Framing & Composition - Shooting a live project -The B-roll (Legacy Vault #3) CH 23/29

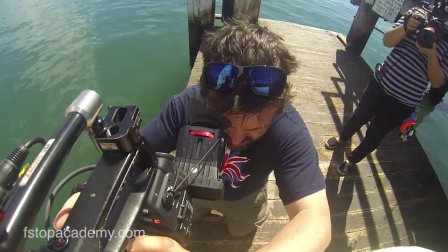And actually I can lean the camera on the post.
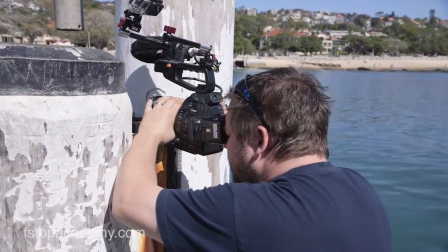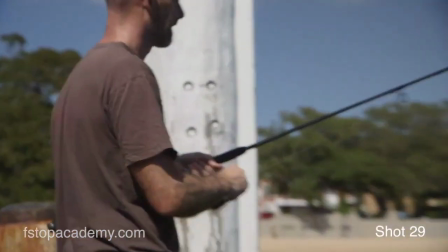And then go in tighter, maybe
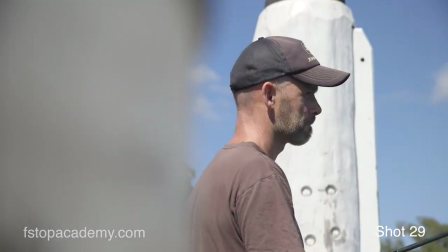lean the lens here and just get a shot of his face.
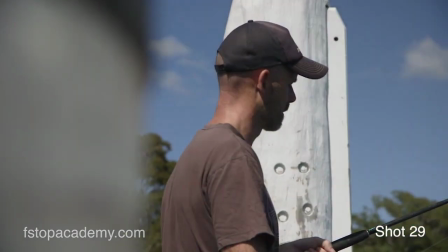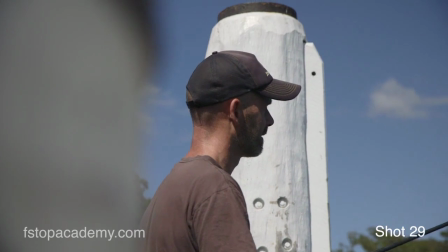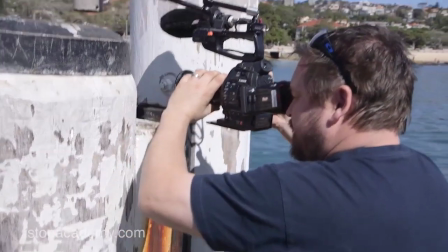And then again.
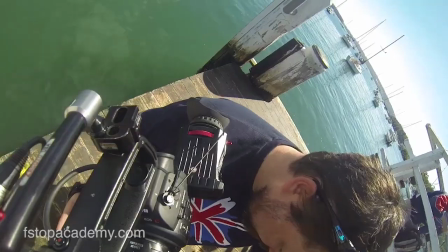And then what we do is think, well, what else did Mike talk about? He talked about baiting the hook, we've got that. He talked about catching the fish, we've got a shot of the fish. The piece he was talking about, the larger fish, that's probably not going to be used because that would involve us shooting sequences of B-roll that have him putting the spinner on, and we'd leave ourselves very open to it going wrong because there's no guarantee we're going to catch one of those bigger fish. So I think we're almost at a point where we have enough. What I'm going to do now is just go back up here and just shoot some more master wides and mids to give us a bit more positioning. So let's go and do that. So I now feel that I've got enough footage and material to cover the main action. Notice how I haven't used the slider, I've barely used the tripod. In a high time pressure environment, it's more important that you stay nimble. And what you notice is that when I'm handheld, I'm able to move and adjust as the action changes in front of me. But now what we can do is Mike's got to go very shortly, so if he has to leave now, I've got enough.
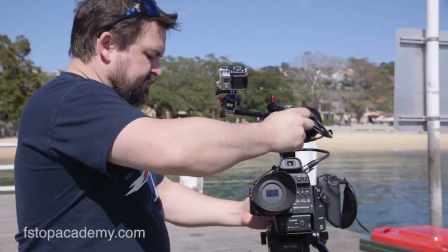But what I can do is use this time to just capture as many other extra shots as I can.
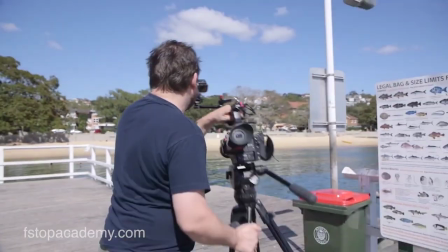So first of all, let's wander around here, come all the way back,
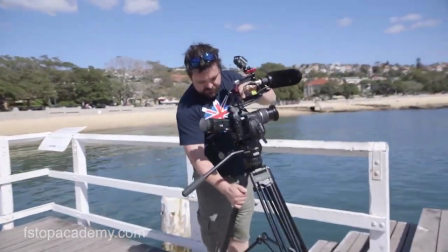and just do a nice big wide establisher, because this to me is the extra sizzle
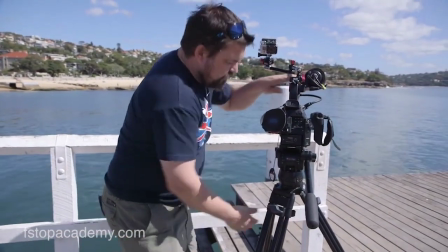that if I've got time.
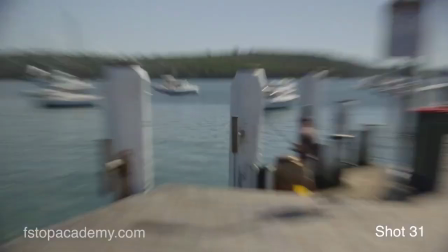Okay, so we can just zoom in for focus,
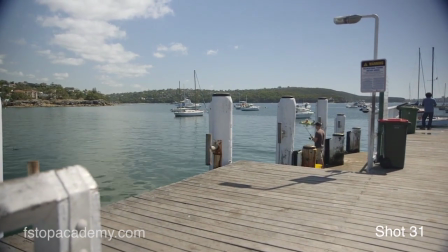and that's a really nice wide establisher that really sets the scene, and we can just let that run.
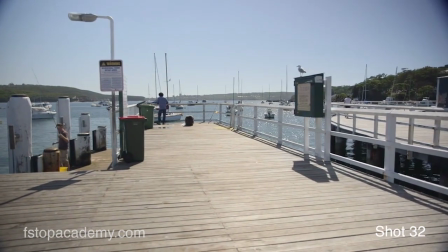And even look at a pan, because we've got a seagull there, really establishes how hot it is. And then we can be mindful of the composition and the continuity, is keep the shot static.
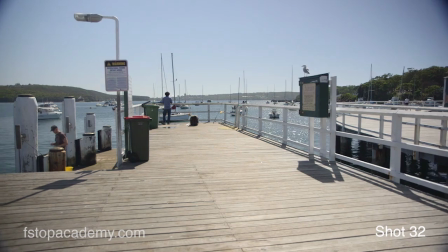And Mike's baiting up, so we can do a little pan.
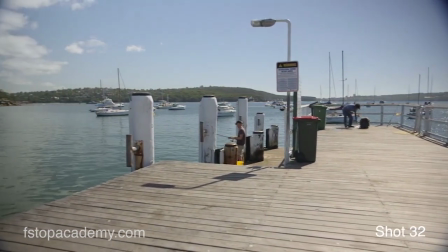And so without a slider, you can add a bit of cinematic movement just by panning the camera slightly, and we've got that whole action now on the wide. So we've got that action of baiting up and casting 3 times on 3 different angles, plus all the detail.
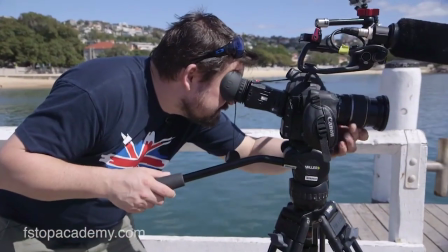So that will cut really nicely. Now I'm going to do some cutaways of other fishermen.
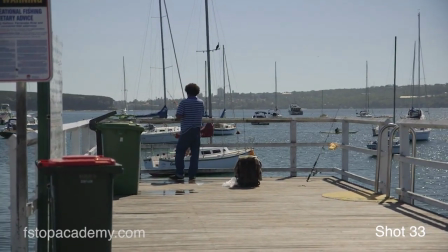Nice big wide shot there. Oh, there we go.
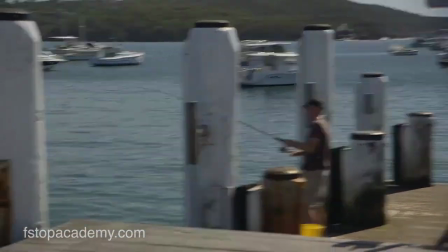He's got a fish, so we're going to come off the tripod, handheld.
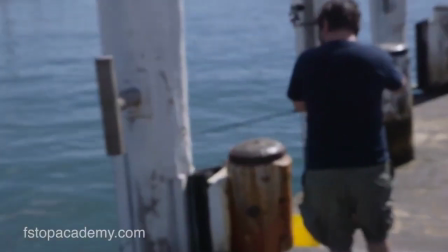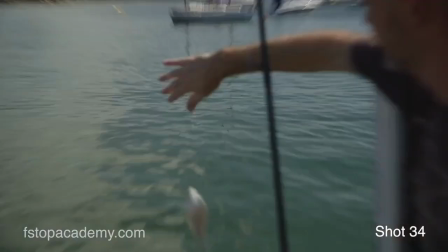There we go. Not massive, but it's a fish.
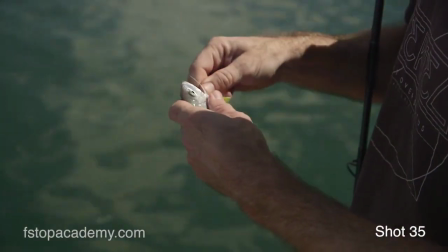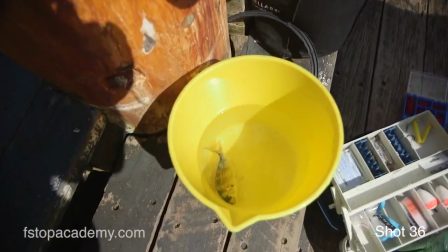And then we'll sit over here as it pops into the bucket. So that's an example of being in a position with a quick release plate on your tripod to drop what you're doing and grab that action.
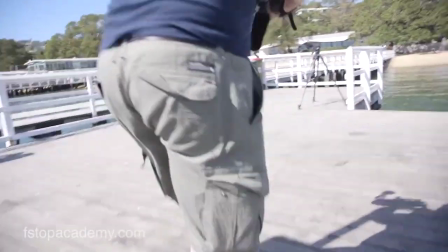So we can go back up now and finish what we were doing. But having a zoom lens like the 1755 allows you great flexibility to do that.